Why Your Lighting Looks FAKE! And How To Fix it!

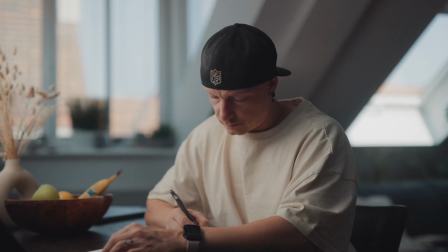[0:00]
Realistic cinematic lighting doesn't always have to be seen as much as it needs to be felt.
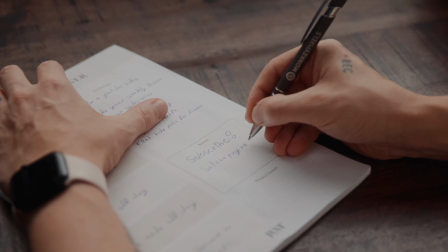[0:06]
It should set the mood and supplement your story rather than call attention to itself.
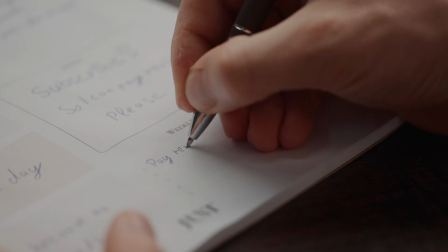[0:12]
To achieve this natural-looking technique, we don't need grip trucks full of expensive lighting or even big crews.
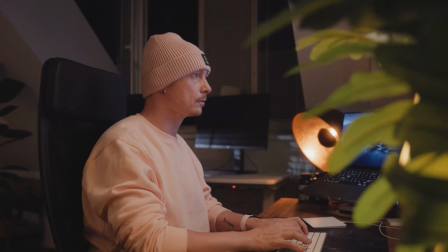[0:19]
All we need is to understand and master one simple technique and avoid
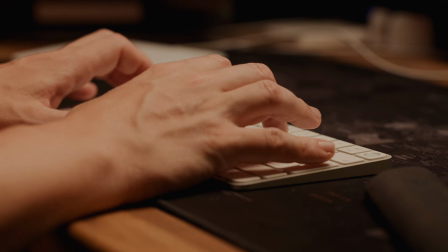[0:24]
some crucial mistakes along the way to deliver stunning results every single time.
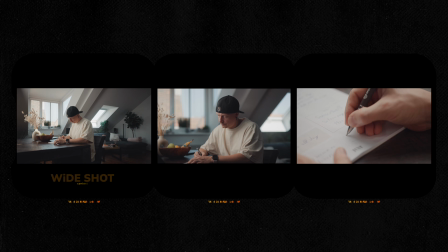[0:34]
When shooting a scene, we usually shoot in sequences. A wide for context, a medium for character building, and a close-up for detail.
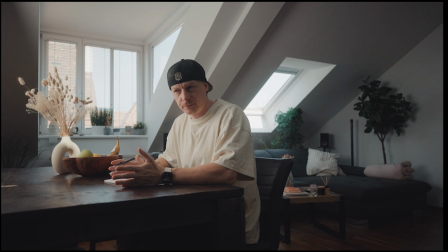[0:43]
Wait, hold on. What does any of this have to do with lighting?
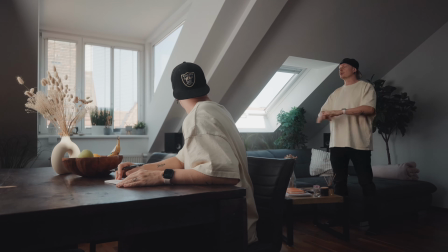[0:48]
It actually has a lot to do with lighting because we need to set the framework. And here we can use our wide shot as a reference to determine where our light source is coming from. And we can clearly see that there is two big windows in the background on our talent's right side.
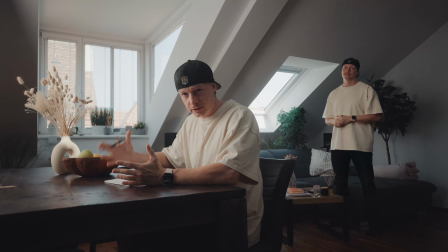[1:02]
Right, so now that we know that our character is being lit by natural sunlight, we know where our light source needs to be.
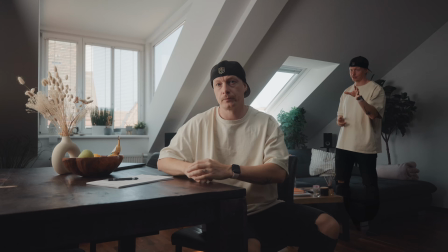[1:11]
Meaning we know that our light is coming from camera left. But not only this, we can also determine the color temperature of our light source, because here we can clearly see that it is day outside, so our light source will be daylight balanced.
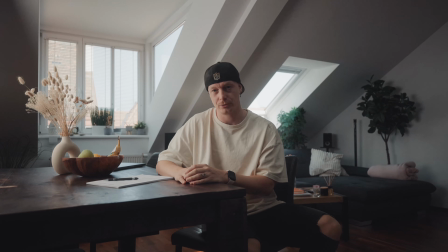[1:25]
Cool, so now we not only know the direction of our light source, we also know its color temperature. And if you combine all of these things, then this is what we call light motivation.
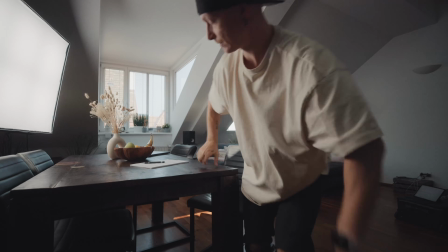[1:33]
And if I zoom out, let me actually zoom out, then you can see that we are using a big,
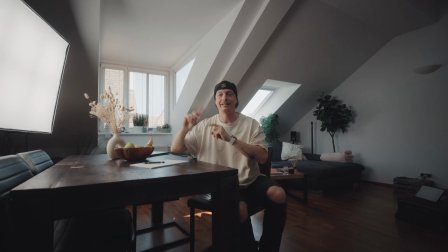[1:40]
nice light source on our camera left, and it's also daylight balanced to mimic coming from the windows in the background.
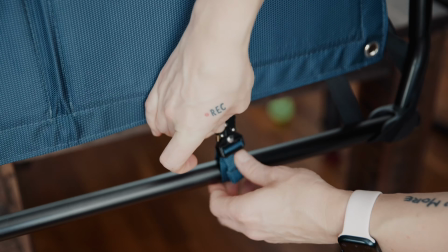[1:49]
As our key light, we're using the Intellitek Mega 8 because it gives off a super nice and soft light.
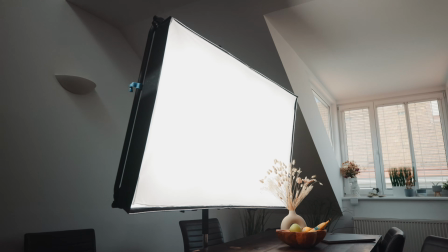[1:55]
But here you can use whatever your budget allows as long as the color temperature sits around daylight.
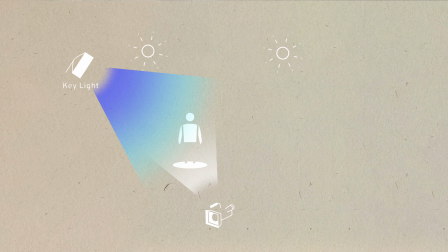[2:01]
So now we learned we want our key light on the same side as our natural light source. We also want our key light to nicely wrap around our character's face to not only give it a really soft touch,
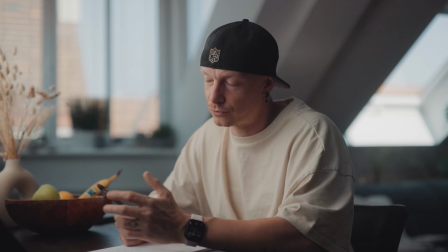[2:13]
but also add a natural shadow fall off.
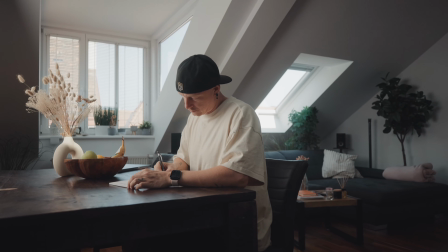[2:17]
And since we used our wide shot as a reference, we can now apply the same lighting technique to all other shots in our sequence,
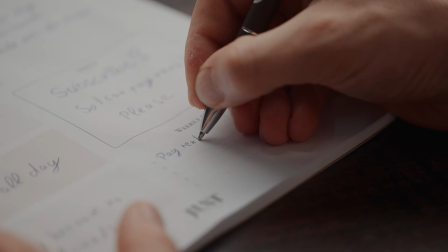[2:24]
even if we don't see a light source at all. And here's a quick tip for you.
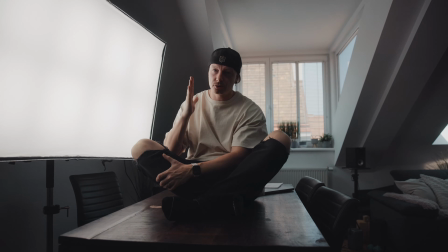[2:28]
The bigger the light source and the closer it is to your subject, the softer the light will be. And we do like some soft light. Most of the times anyway.
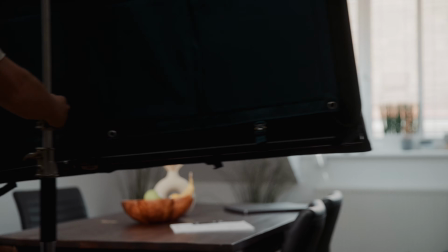[2:37]
Before we move on to our second scene, let me quickly show you what it would look like if we were to place the key light on the opposite side of our windows.
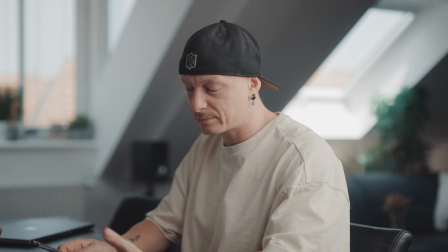[2:46]
Not only does this lighting look kind of flat and boring because we're missing contrast, it also doesn't look natural.
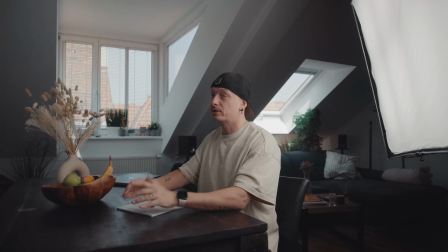[2:52]
By placing our key light on the opposite side of our windows, we now created an unrealistic light source, because now the part of my face that is facing the windows is darker than the part that is facing the rest of the room.
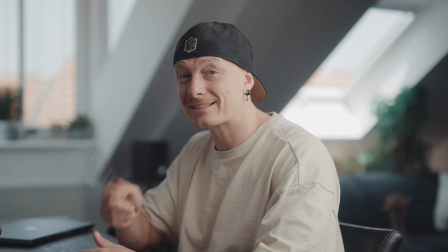[3:06]
Our audience's subconscious expects the light to be coming from the windows in the background. Now where is the second light source coming from? That doesn't make any sense. Speaking of second, let's move on to our second lighting setup.
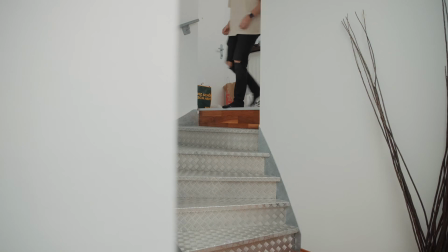[3:18]
What if we don't have a natural light source and we're being lit by ceiling lights or practicals indoors at night?
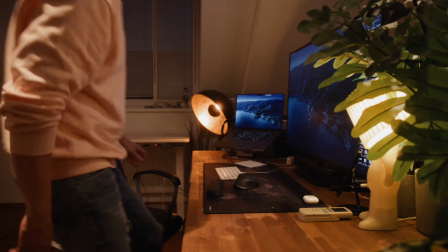[3:25]
The principle here remains the same, and we can use the same techniques to make our scene look natural and realistic.
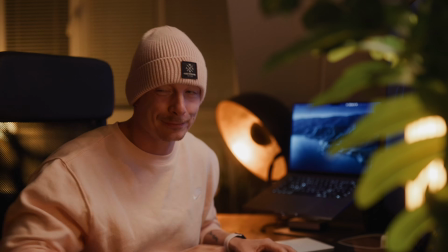[3:31]
You know what else we need for realistic cinematic videos? Good music and sound effects.
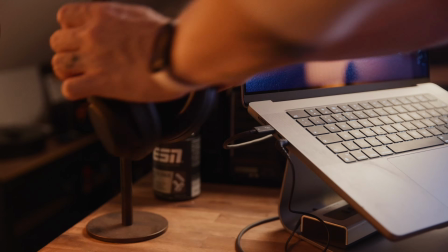[3:37]
And I get mine from Audio. Audio has a high quality selection of curated music and sound effects.
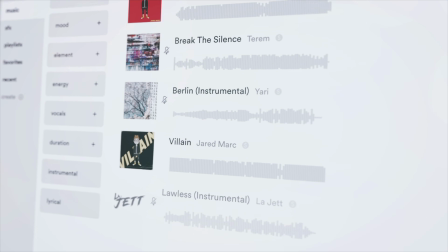[3:44]
But what makes it even better is how easy Audio makes it to find the right track for your project with their AI features.
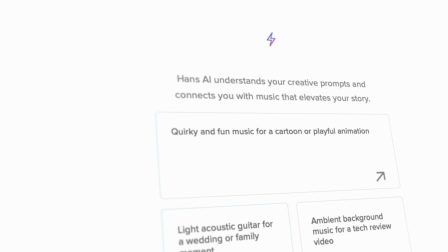[3:51]
When I need music for a new project, I just describe what I need inside Audio's AI search called Hans,
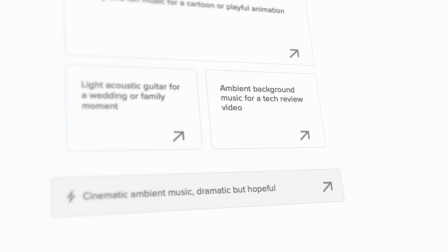[3:57]
and it immediately spits out several tracks that perfectly match my project.
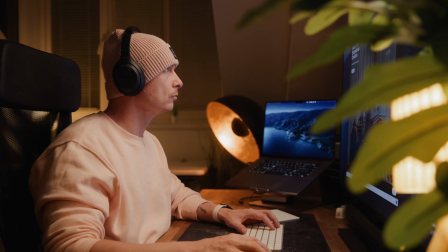[4:02]
This feature alone makes looking for music so much faster, but also a lot more enjoyable. True story.